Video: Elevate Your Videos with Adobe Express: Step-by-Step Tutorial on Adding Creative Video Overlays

Did you know that you can create animated titles for your social media or your presentations using Adobe Express? Let me show you how.
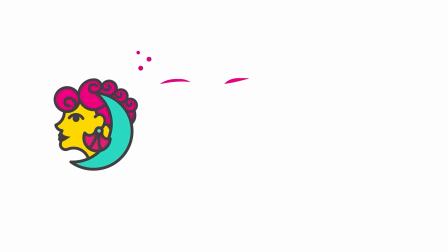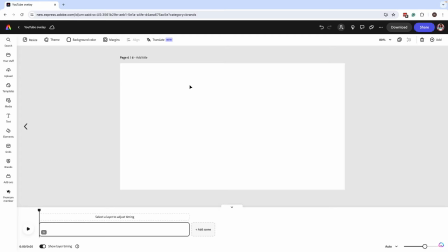14s
Let's start with a blank canvas or a blank page that we can start building from.
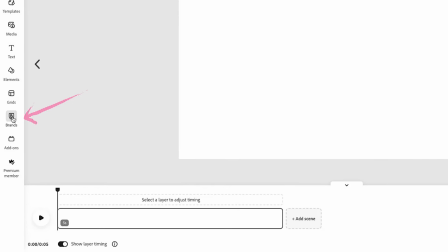19s
So the first thing that you want to do is go onto your brand kit or upload the background image that you want.
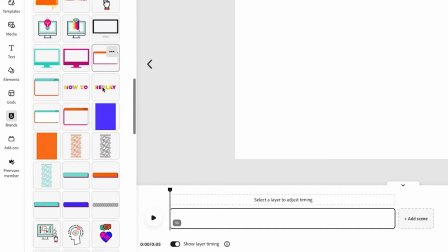25s
So I'm going to go into my brand kit and look for the assets that we use for this background.
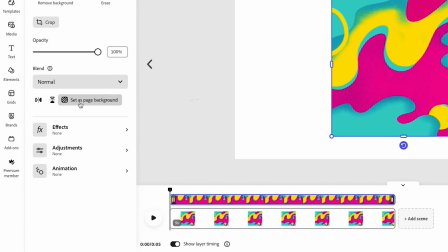31s
Once I find it, I'm gonna select it and make sure that I set page as background.
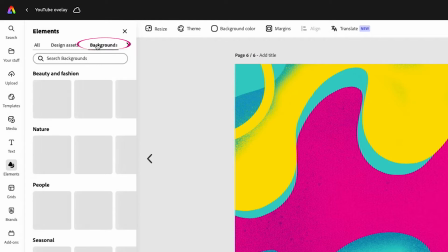36s
If you don't have any backgrounds, I recommend checking out the Elements tab under Backgrounds and looking for a variety of backgrounds that you can use as an option.
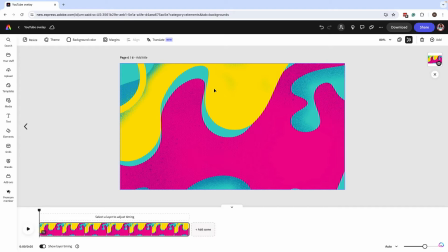44s
But let's go back to what we already have here because we want this to be on brand. Next thing that you wanna do is you're gonna go in and add some elements.
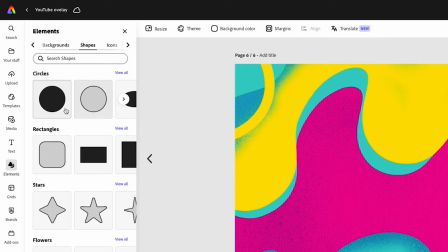52s
So go back to the Element tab and we're gonna add some shapes. For now, we're just gonna add a square.
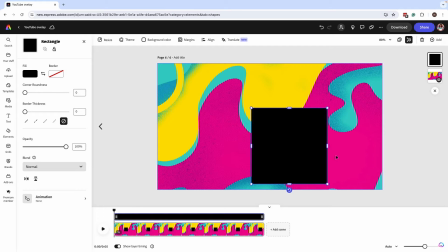57s
And what we're gonna do is we're gonna enlarge this a little bit, and now we're going to rotate this.
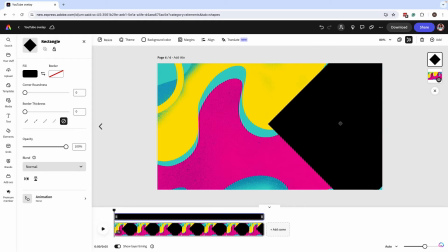62s
So we kinda wanna create that angled effect like we had earlier.
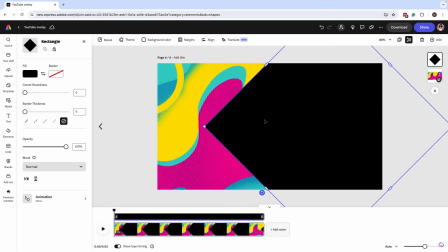66s
And now you're gonna want to increase this as big as possible so that you have enough space here for your type. Next, you wanna do is a couple of things.
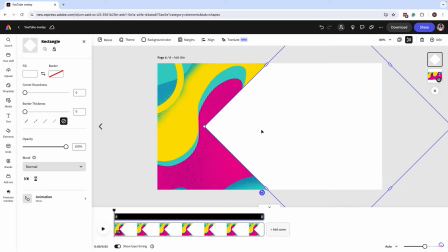75s
You can change the fill color to white, and then you can copy paste, Command C, Command V on your Macs, or you can right click. I'm gonna click on copy and paste, and now my new graphic is there, my new rectangle. Now, all I want to do is I'm just going to move it over a little bit so that I can change the color behind that.
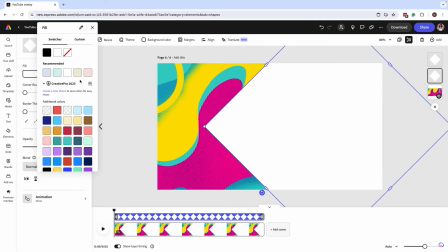95s
This is just your personal preference. You can always have just one solid color.
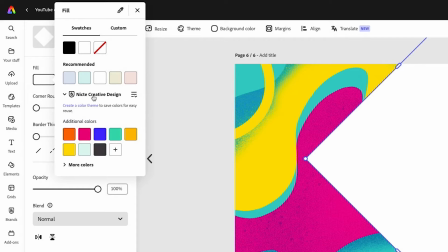98s
Now I'm going to my brand palette or my brand kit colors, and I'm going to add one of these colors over here.
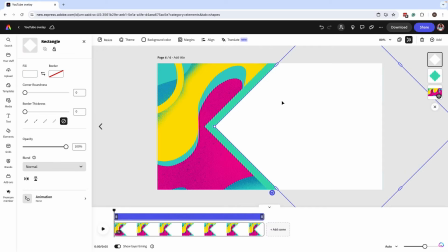105s
So that way we kind of have this overlay that kind of looks like it's an arrow.
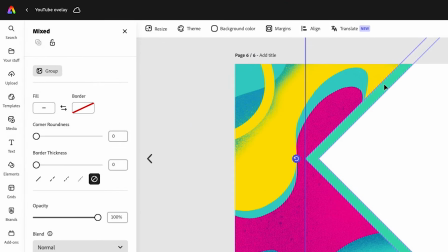108s
Next, you want to select those two shapes that we just created and you're going to group them. Now we're going to start adding a little bit of animations. You're going to make sure that both of those shapes are grouped. Go to animations and you want to select something that kind of slides in.
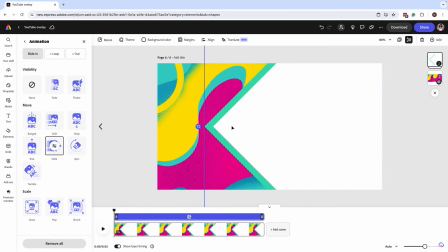124s
And what I recommend is making it slide from right to left. That way it kind of just makes a little bit more sense visually. So it's kind of using that pointing arrow to guide the eye and bring this in here.
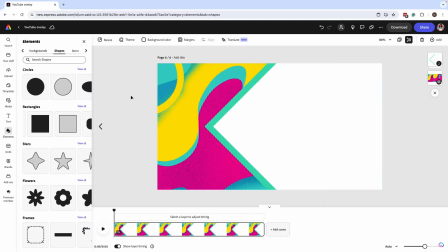135s
Next, what we're going to do is we're going to add this background again so that we can use it for our type animation.
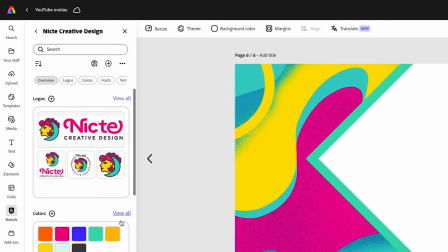141s
You're going to go back to either the backgrounds or your brand kit where you found this element or upload it again.
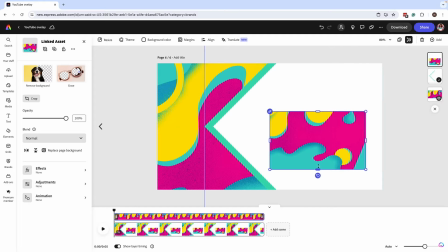147s
And now I have this again. So what I would recommend is start to crop this a little bit and we'll adjust this a little bit more in just a second.
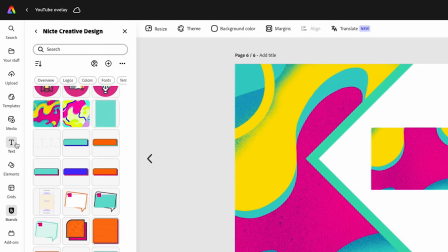155s
For now, just leave it as is. Next, what you want to do is add text. Click on add your text and give it a title.
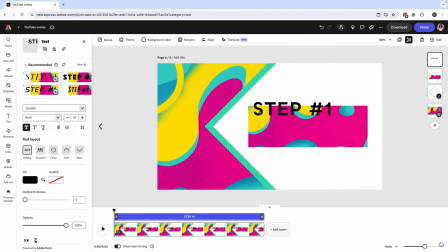162s
So for now, we're just going to do step one. And then we're also going to duplicate this. And now we're going to add kind of like our title card or what we want for this. Let's make this upper type a little bit smaller because we want more of the focus on the actual text over here.
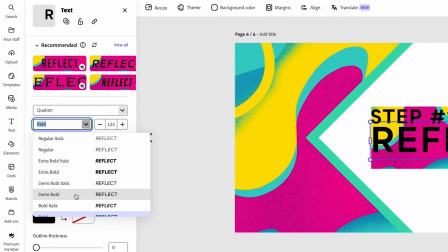178s
And next, what I'm going to do is I'm going to give this a much bolder effect. Black seems to work well, and now I'm going to give it an outline. However, it's not really doing that cutout effect like I want it to.
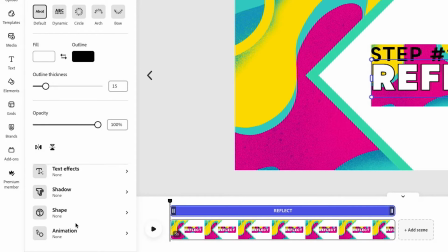190s
So what I'm going to do is going to go into shape and click on cutout text.
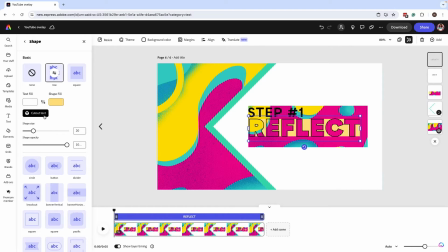196s
This is where the text starts to get cut out. And now what we're doing is we're actually seeing a shape fill. So you start to see this yellow color behind the type. And if I increase the shape size, you start to see that it's starting to cover some of that background.
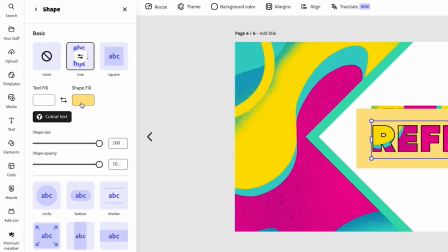208s
What you want to do is make sure that that shape fill is the same exact color as your background.
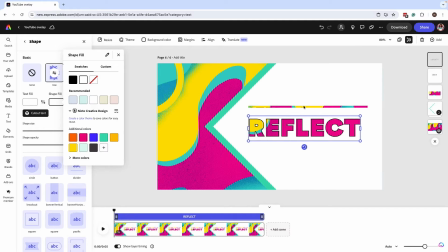213s
Typically what works best is a solid white background, especially if you're using something that's very bold and colorful like we are here. We want to make sure that we can retain as much legibility by not having too many contrasting colors.
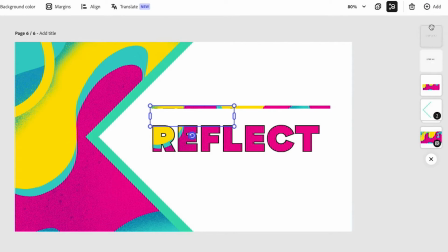225s
So once I added my type here, my top text started to disappear a little bit, and that's okay. What we want to make sure is that we bring this step one up higher so that it's easier to read.
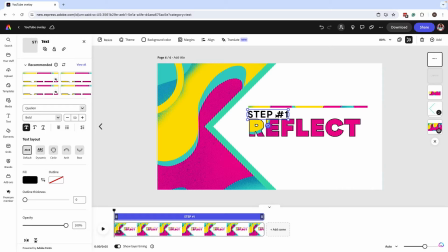237s
And of course we can see it now. I'm going to bring this a little bit, make it a little bit smaller. And now we can start making some tweaks to make sure that the background is only showing on the type.
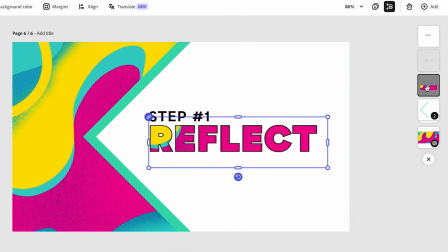248s
So what I'm doing is I have that background layer selected and I just brought this
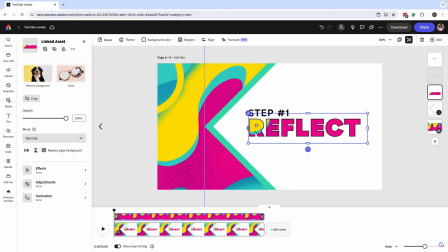252s
down a little bit more so that it just covers this type area that we're wanting to focus on.
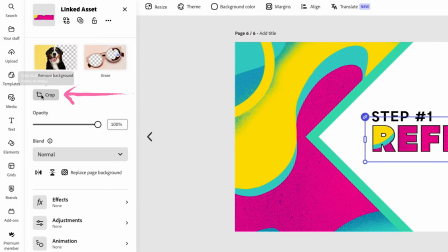257s
Here is where you can go in and click on crop and freeform adjust your background.
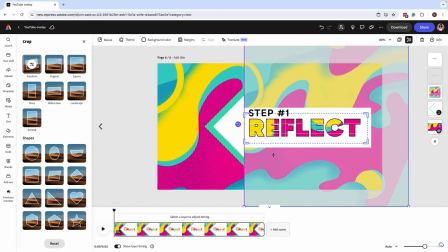264s
So if you want it to look like it's a little bit more of an extension of the actual background, this is how you can start going in and making these adjustments.
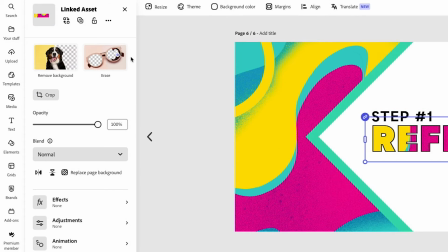271s
This looks good. I'm just gonna click out of this page or out of this section.
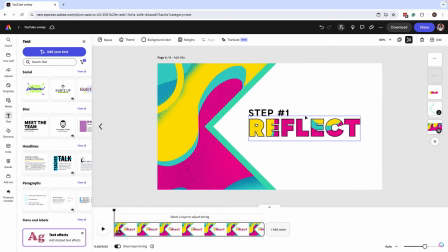275s
And now what we're gonna do is we're going to start adding some animations to the type.
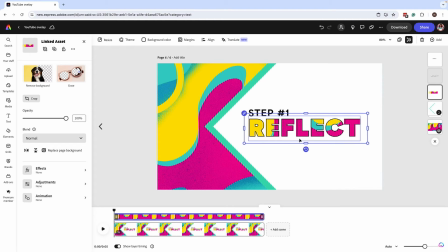281s
I'm gonna click on the background of the word reflect, and I'm gonna go into animation.
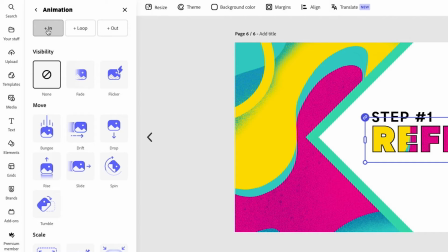286s
Once we go into animation, you want to think about whether you want it to be an in, a loop, or an out. I recommend it being more an in animation or a loop, but if you do a loop, it has to be very subtle, kind of like our example.
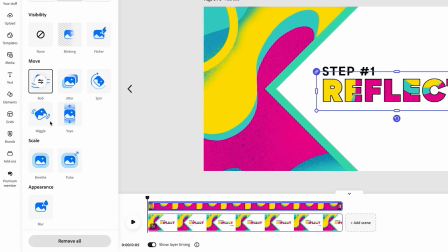299s
So the example that I chose was blob. And once I select it, you'll start to see that it kind of gets out of the frame, and we will adjust that shortly. For now, what I want to do is just decrease the speed of the background movement so that way it doesn't get too much and it's still legible.
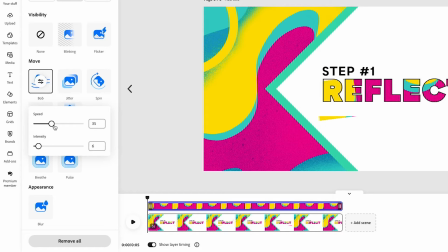315s
You can adjust the intensity so that it's not as intense but still subtle enough to where you can see the difference.
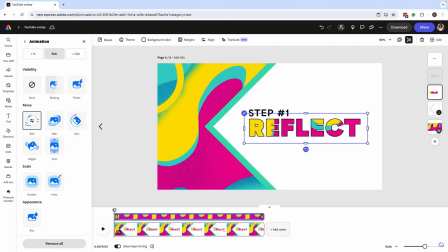321s
Now, as we were seeing the animation and we can scroll through the timeline bar here on the bottom, you can see that the background was peeking past this bounding box from the type. So here's a little hack that you can do.
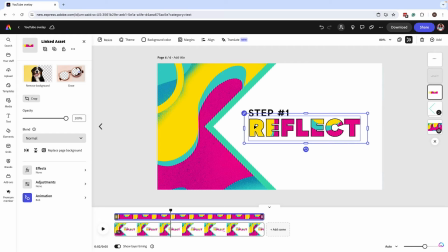334s
If you can't extend the background from the type like we had here on the word reflect and go back to your shape,
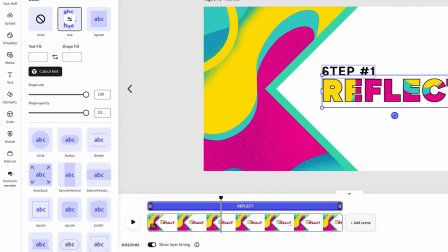341s
if you can't extend it past that 100%, or if it starts to go into some of these other elements,
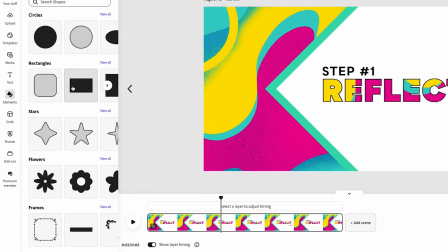347s
what I recommend is just adding another shape, and rectangle works perfectly fine,
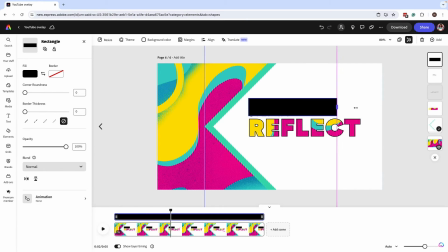352s
where you're going to kind of extend and block a little bit of that background.
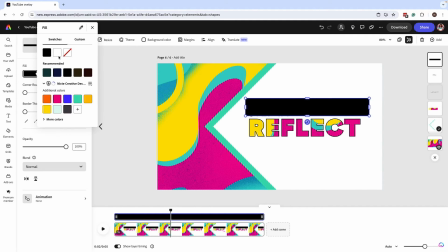358s
This is why it helps to have it as a white color, because it won't contrast as much,
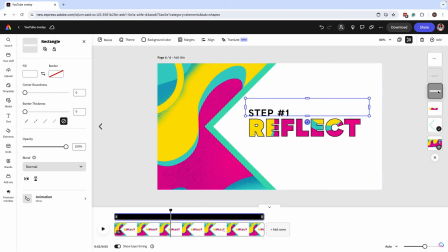363s
and that way you can kind of block it off from showing up on for this background. So what I'm doing now is I'm duplicating that so that way it shows on the top and bottom. And if I was to hit play, now you see that it doesn't peak. But here's where you need to start using the timeline.
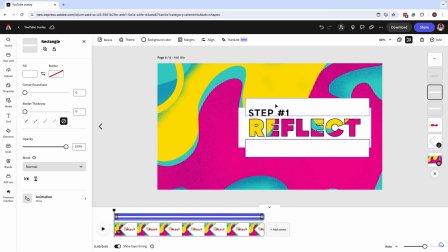379s
If I scroll all the way to the front, you can start seeing all of these elements show up and it looks really bad.
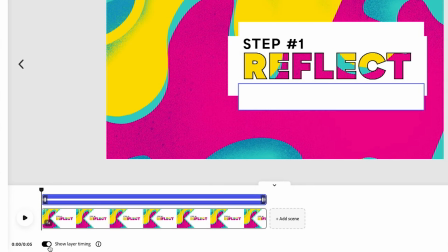384s
So what we want to do is make sure you have the toggle switch on to show your layer timing.
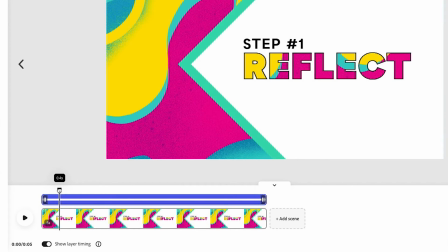390s
And what I'm going to do is I'm going to scrub my timeline, or just kind of drag it over to the point where this kind of pointed arrow that we created has stopped being animated.
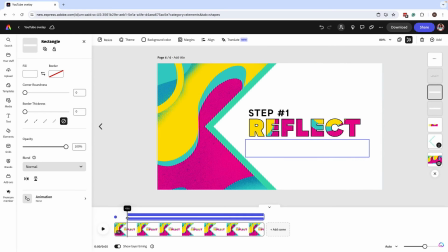400s
Once we're there, I can click on my scrub head over here and make sure that I have all of these elements selected. So meaning the ones that I don't want to show up just yet, I want to make sure I select them and bring them all to the same area where I was showing as a moment ago to make sure that everything shows in at the same time.
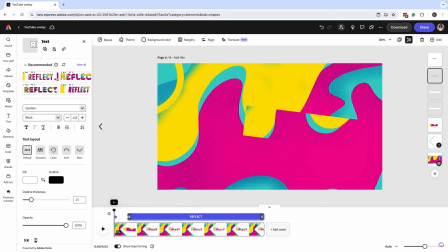419s
Now, if I go back to the animation, we can still see that the background is showing up.
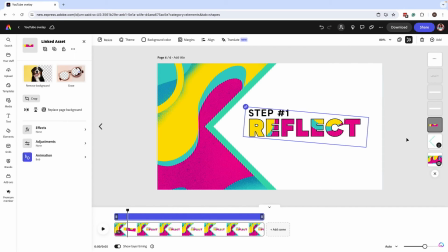423s
So we can go back to our little area over here and do the same for the background. Now, if I click play, we can see how that's starting to show. Now, I can go in and add a little bit more dynamic effects.
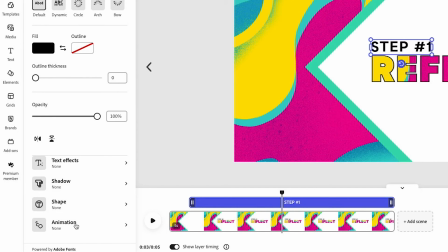436s
So I'm going to animate the step one. So I have the type selected, I'm going to animation, and I want it to slide in.
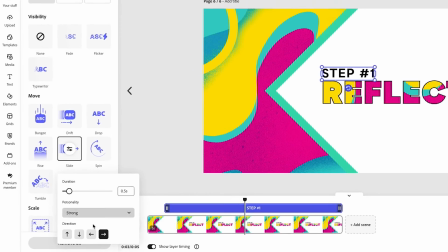443s
So I selected slide in, and I can actually make it come in from the left.
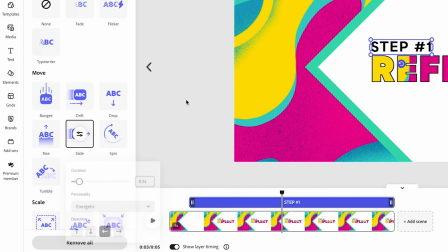448s
I can give it a little bit more of an energetic feel, and that looks great. Next, we can get a little bit more creative.
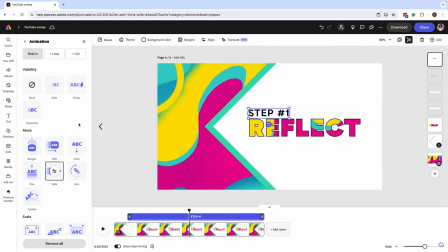455s
You want to make sure that you're not taking too long if you're using these for animations or an overlay, but you can add an out state with a typewriter. So it kind of just erases it that way. Now we can add a similar effect here with reflect. And I love the typewriter effect because it actually kind of creates more engaging visual effect with type.
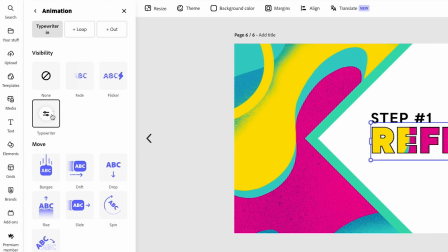475s
So what I did is I selected this reflect word that had that dynamic background and gave it an in state of typewriter. Now I want to give it an out state as well. And let's say I just wanted the slide away.